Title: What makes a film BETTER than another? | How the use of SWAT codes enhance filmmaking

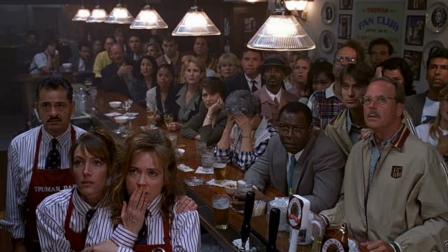Because the music is heard by the public domain and is easily licensed for television, the only music used in The Truman Show is old classical music. Peter Weir has chosen certain sounds to not only build tension within scenes, but also to represent the story and characters.
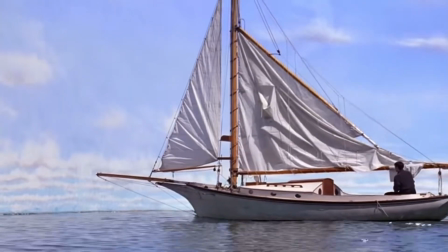Towards the end of the film, we watch as Truman discovers the border of Sea Haven, revealing the fake walls that have been surrounding him.
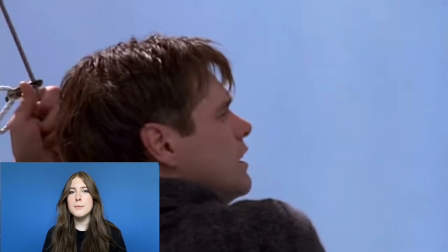At first, there is silence, an intense and quiet moment while Truman begins to put the pieces of his life together. Slowly, we start to hear the classical music build up again, matching the increasing level of Truman's emotions.
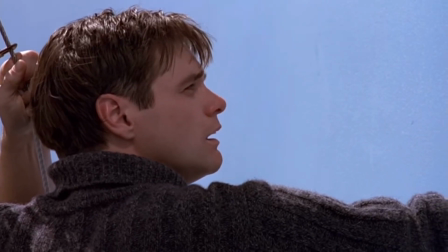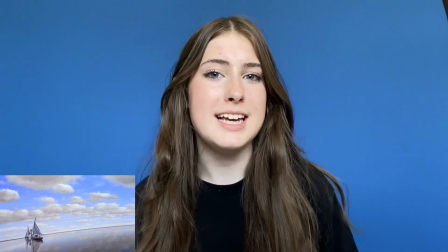Finally, we reach the most climactic point of the scene, when Truman grows angry and starts to bang at the wall.
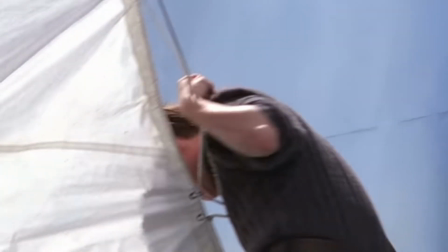We can tell by looking at him that Truman is most likely screaming and crying at this point, however the music is blocking out any noise he is making. The peaceful sound is very contradictory to how Truman is feeling in the moment, and Peter Weir's choice to use this serves to explain further meaning.
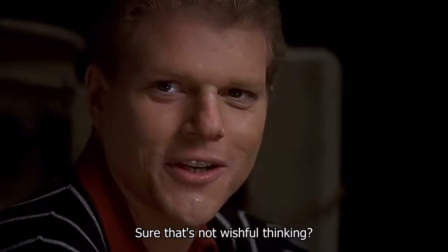Similar to how Truman's friends often brush off his concerns of his reality, the music serves as a distraction from his obvious discomfort. Because as we know, some audience may not want to tune in any longer if they feel guilty about what they're seeing.
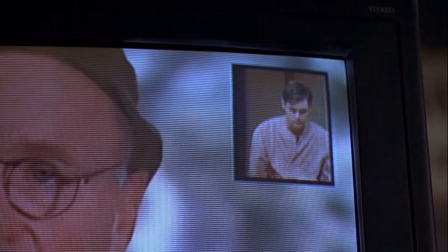So, Christoph could have used this contradicting music in order to almost sugarcoat the pain that Truman was feeling. Now, something that I thought was done well in Don't Worry Darling was the sound design. Olivia Wilde chose to incorporate eerie music, which created an unsettling feeling to contrast with the relaxing and pleasing exterior of the film.
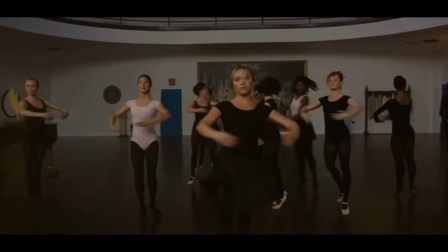In this scene, Alice is seen ballet dancing with the other residents in Victory, an automatically pleasing thing to watch because of their syncrecy.
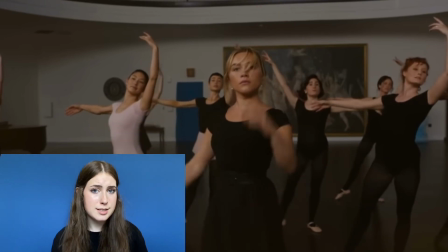This becomes a major contrast to when Alice notices something and begins to move out of order from the others. As soon as this happens, we hear the music change.
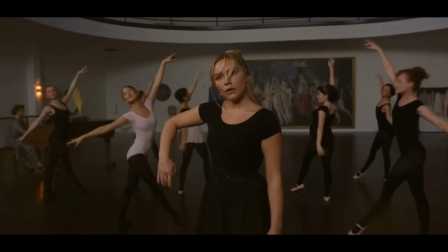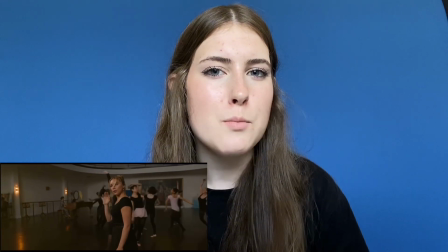The mood immediately transforms and the sound is somewhat disturbing, matching the switch in Alice's demeanor.
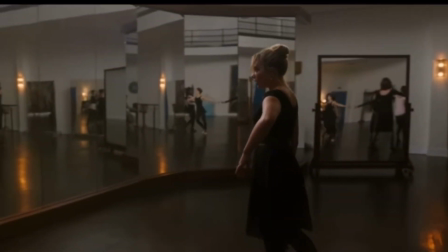Not only does the sound create a different atmosphere, but it is also in time with Alice's unusual movements,
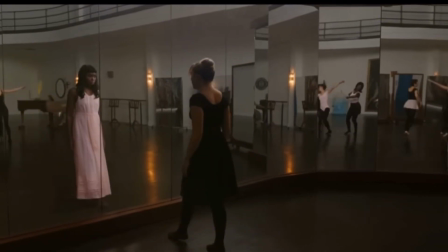giving an uncanny sense of control to go along with the scene's theme. Editing. An effective editing technique used in The Truman Show is parallel editing. This is used to jump between two different scenes happening at the same time. Parallel editing can increase the feeling of suspense as well as the pacing within a scene.
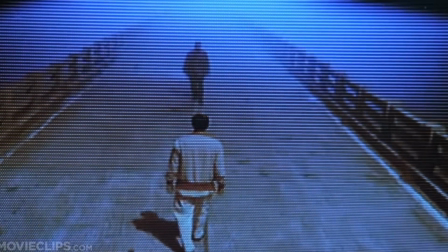In the scene where Truman is reunited with his father, we go back and forth between watching Truman and watching Christoph's reaction to the reunion. Because Truman has lived his whole life believing that his father was dead, this scene is very significant for him as well as the audience.
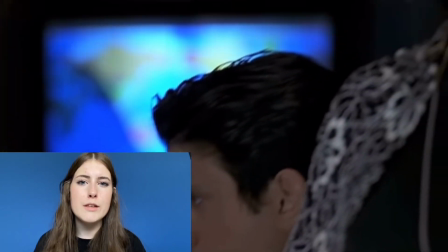The suspense of the scene is stretched out even more when the film cuts back to Christoph anticipating just as much as we are. The clips are slow and intense, making the viewers more impatient throughout the scene. Peter Weir chose to use this editing technique to allow for a more dramatic moment at the height of the scene, which highlights the character's reaction as well as ours. Unlike how Peter Weir used the dragged out clips for moments in which it was necessary, Olivia Wilde has chosen to use this technique constantly throughout Don't Worry Darling. Though having built up length can add tension to a scene, having too many long clips will create a common lack of interest from whoever's watching. While watching Don't Worry Darling, I felt that everything was a little too dragged out.
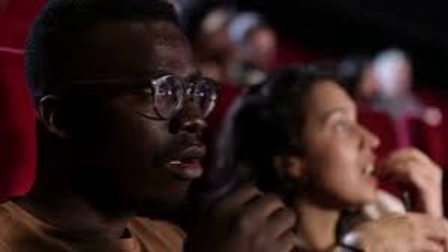This made it hard to differentiate which scenes were supposed to be more climactic than others, and instead gave the film a more monotone feeling. So, in conclusion, I think it's safe to say that Peter Weir did a better job at conveying his story through cinematic techniques in The Truman Show than Olivia Wilde did in Don't Worry Darling.
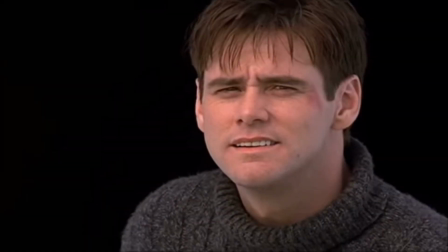Georgia out. Bye-bye, everybody.
In case I don't see ya, good afternoon, good evening, and good night.